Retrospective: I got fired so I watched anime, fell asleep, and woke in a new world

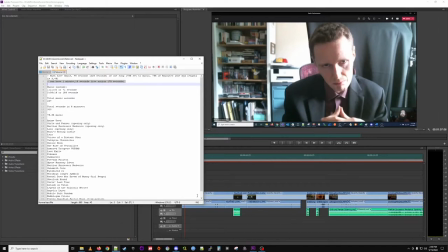4:10 i suspect it might be more dread on their end but
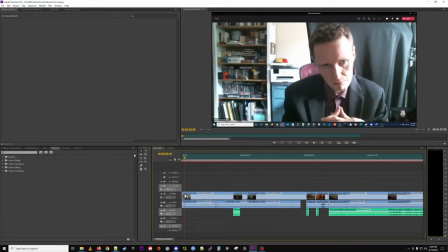4:17 um so we start with this right uh which is your face if you remember from the april 15th project you played my boss and it's a sort of a spiritual sequel in a way so it's interesting now that you're reversing the relationship of anime and live action in that process yeah and you
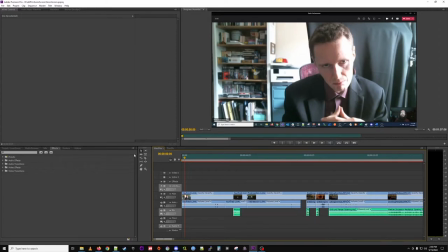4:35 know before we were in person and now we are sort of virtual yeah uh how do you feel being part of my cinematic universe you know what i've kind of let it go to my head a little bit this tiny amount of power and fame
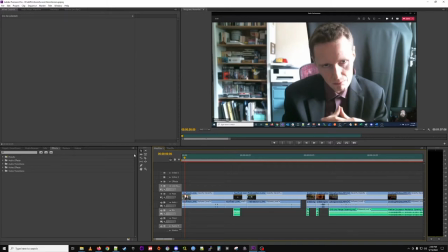4:49 uh yeah and you you've got a nice suit not the red suit but uh no i did it's that's not like a suit a boss would wear you know yeah that's a good point did you
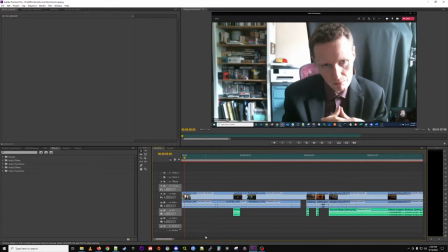5:03 did you do any preparation for the role or you just came in i watched the old video and was like what was this character what was his motivations what did he need out of life and he needed paul germini to do a good job originally i uh i'm
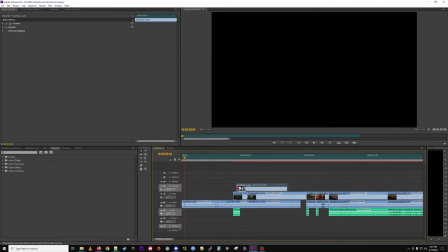5:20 probably gonna get in trouble a lot this video trying to show what we did before but originally
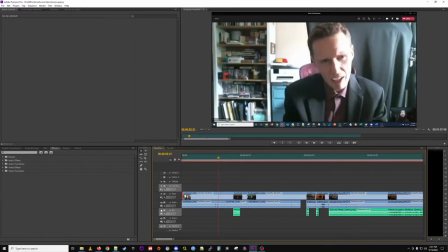5:25 okay no you're not even there so yeah originally i had i was showing clips of the old video to you and then you paused it and then it was just your face and then you fired me yeah uh i
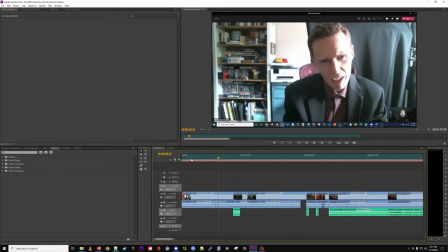5:40 think if we had more than five minutes there would be more but had to get cut and i also think i think it's probably a big ass to ask people to remember
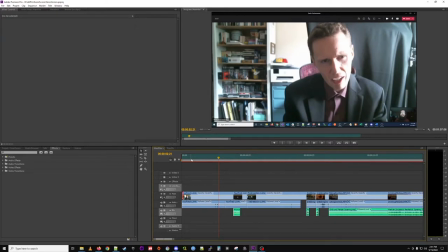5:53 remember a video two or three years ago it's a deep dive you know for fans of my au revoir they probably get it but i think just seeing you know just this just seeing you sort of professionally and then dropping a year fired on it's very evident
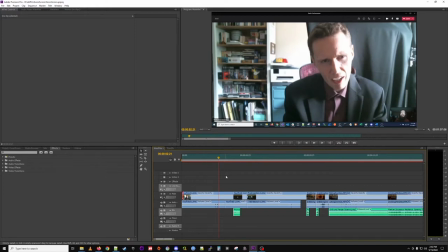6:12 sort of what the relationship is right away. Yeah. You'll also notice I named this meeting Paul's Performance. Oh, there you go. A little annoying to me was how you showed up as a student here. I can explain a little.
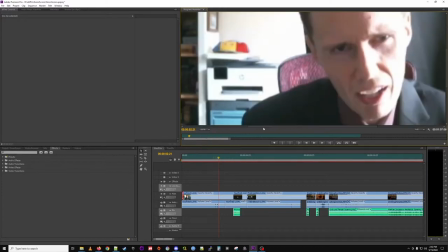6:28 Yeah, that's right. I'm on the Chapman accounts for Zoom. You can also see my Gundam collection in the background there.
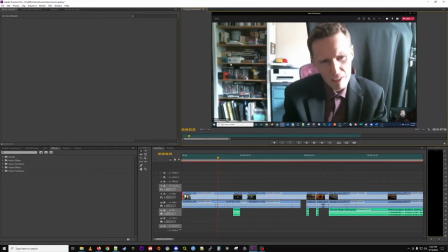6:37 Oh, on the shelf here? On the shelf underneath the big white and blue box is all my gundam blu-rays yeah i'm gonna turn off all the audio because i'm gonna get in trouble here yeah yeah so you fired me yep and then i
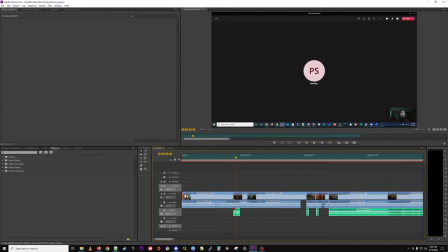6:55 added in the sound right here of uh teams ending a call because it
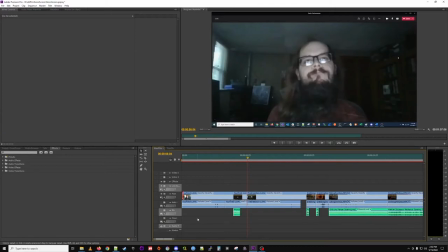6:59 didn't get captured oh that it must yeah tune that out automatically assuming I mean, people don't want that. Yeah, I don't quite know why it did that.
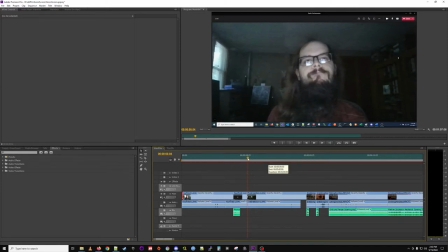7:13 So, moving on. Right, so then there's a clip of me reacting, and this is filmed from my laptop camera. I thought that was captured pretty cool. I sort of like the lo-fi of it. No, and it's a good contrast with the room I'm in. You know? Darker, dingier, yeah.
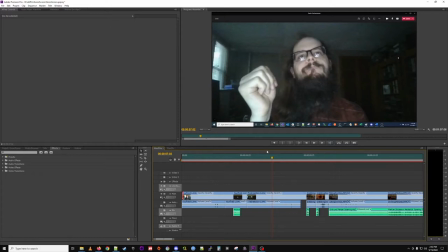7:32 yeah just uh my my poverty existence apparently yes dusty
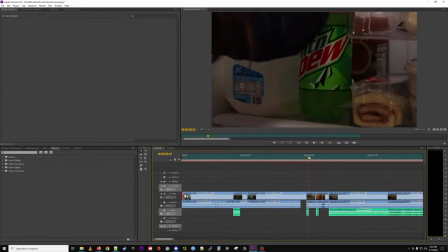7:39 right so then so you know the immediate reaction right get the mountain dew you do a little zoom in there for action yeah i these are the only two clips i filmed in 4k okay so you could zoom in yeah so i could
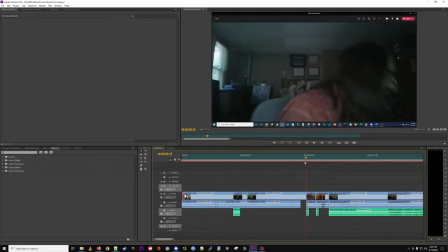7:54 zoom in uh-huh um yeah i went back and forth a little bit i feel like maybe it could have been a quicker zoom
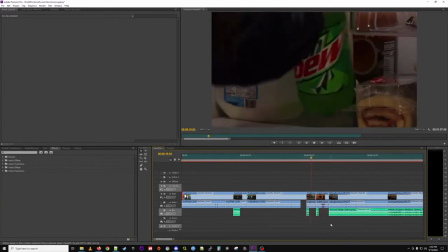8:02 seems a little slow on this end but i feel like i kept
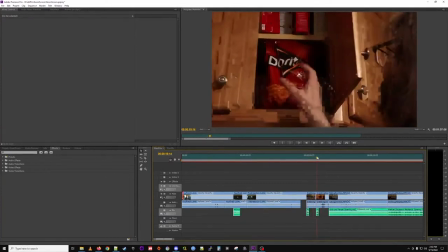8:07 speeding it up and not greatly yeah i think to new audience i don't know to people
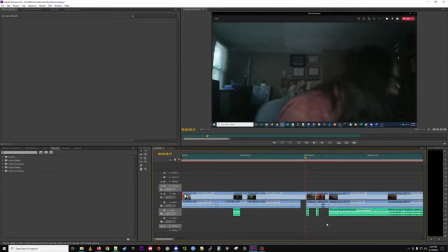8:12 who haven't seen it before it always looks quicker so you have to kind of find that balance and
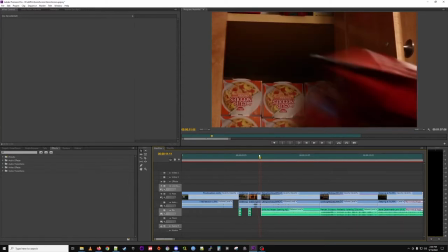8:22 yeah so that's the only 4k shot cup noodles yeah i the cup noodles actually like i don't actually eat cup noodles that often but i thought it'd be funny to just have a bunch of cup noodles in the background i'm pro cup noodle i approve i mean i like cup noodle but it's
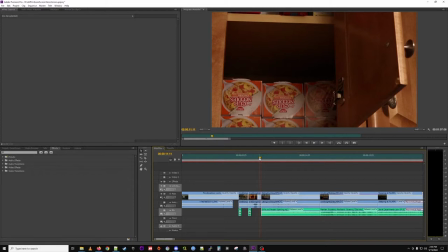8:39 it's not something one should eat every day so then we got me eating doritos i'm
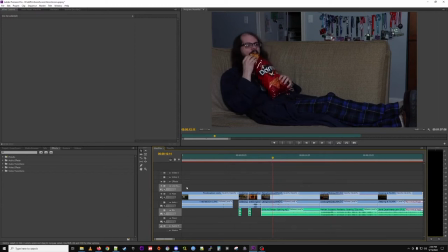8:46 i'm pretty happy with how much audio capture you get on the ambient uh and that's just on the the camera speaker not speaker microphone uh but i feel like it didn't quite capture how how messy i wanted
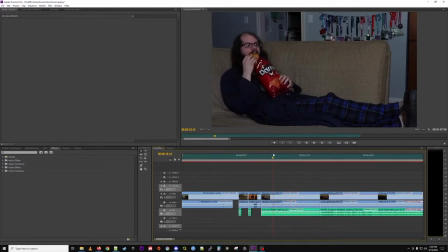9:05 to convey eating said doritos yeah you would need like a sound design element to it like you couldn't get that all in mic you'd have to create that in post like more crunch yeah you would just get foley effects in there and just really layer it like i just we were just working
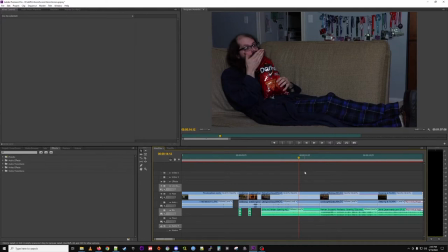9:21 on a door closing and something i was working on and there's five different sounds we had to record from five different sources to make it sound like a door closing in a movie that is i think more budget than this yeah project has yeah exactly yeah for for reference the crew on this
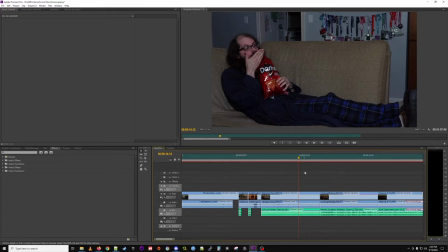9:40 project was me and i guess you'll you'll get a you'll get a credit oh and uh chuck gets a credit because he held the camera at one point so oh good for him uh so the audio in the background here is
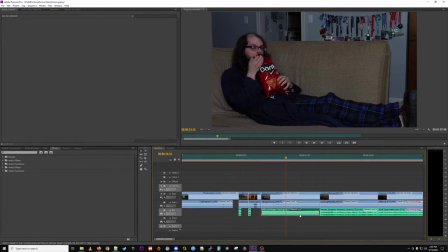9:56 these are just openings to animes i like but i did mix it a little so that it sort of sounds like
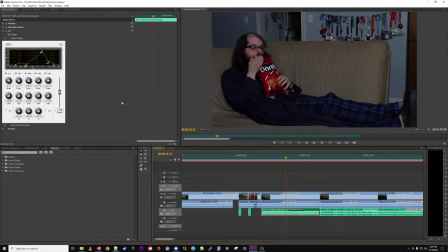10:02 it's coming out of a tv speaker instead of you know the crisp clean audio you get normally i think that was pretty successful and that's yeah i think it works yeah so i did right so we eat the doritos
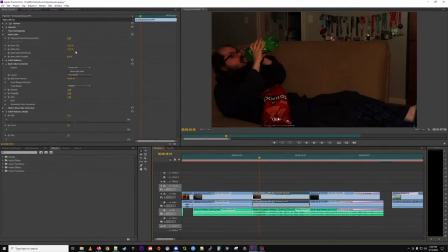10:15 then we drink the mountain dew and i think i color corrected this a little bit so that it's a little more orangey. Yeah, so it looks like the sun's gone down. You've been there all day. But I did try to film it a little later in the day.
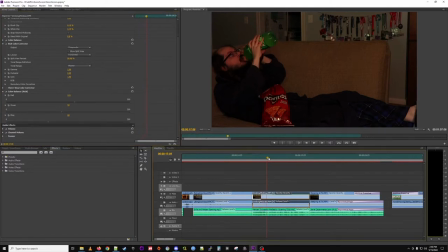10:30 Yeah. For reference, I'm not a big Mountain Dew fan, and that was made apparent by drinking a lot of Mountain Dew. You should have just filled it with a fake liquid. Yeah, that's true, but I also hate wasting things.
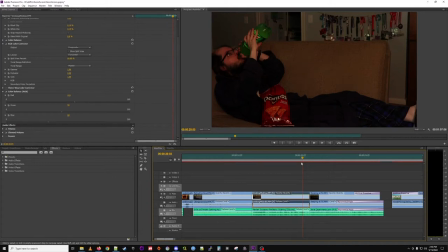10:49 Well, you have nerd friends. Get one of their empty Mountain Dew liters. Fill it with water. Well, good. Yeah, that would have made more sense than what I did. Which is just drink it straight. No chaser. Well, did the Doritos count as chasing?
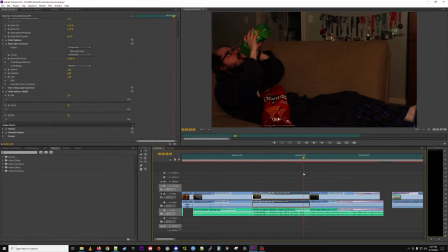11:08 Looks like you're chasing the Doritos with the Mountain Dew. Yeah, that's true. So I did that, and then sort of falling asleep. this I did film later in the day and I
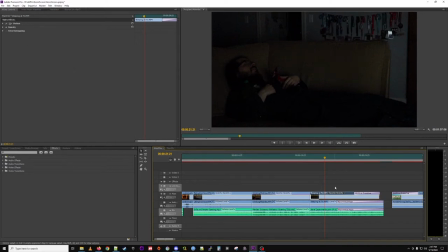11:24 it doesn't look like I did anything to it it was later in the day but I did put one of my lights in here and I turned down I can't remember what it is I think it's the ISO on the camera so that you like if I crank the ISO up you get more of the light but it was sort of dark
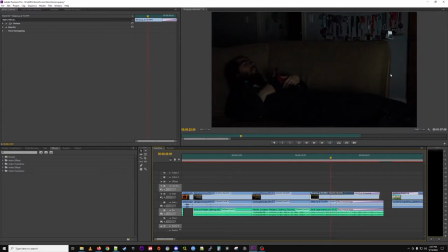11:43 so you get yeah I like the technical terms to describe it but all this noise yeah it's just it's just because it has to create data where there isn't necessarily something it can read because of the lack of light so yeah it creates noise grain i think it turned out well yeah it's
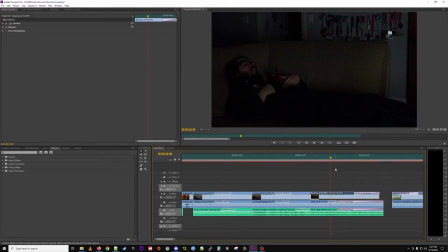12:03 not it's these things aren't too noticeable anyway most of the time you have to kind of really look for them for reference i don't think i've ever fallen in front fallen asleep in front of the tv i don't know i'm definitely a pro bed sleeper right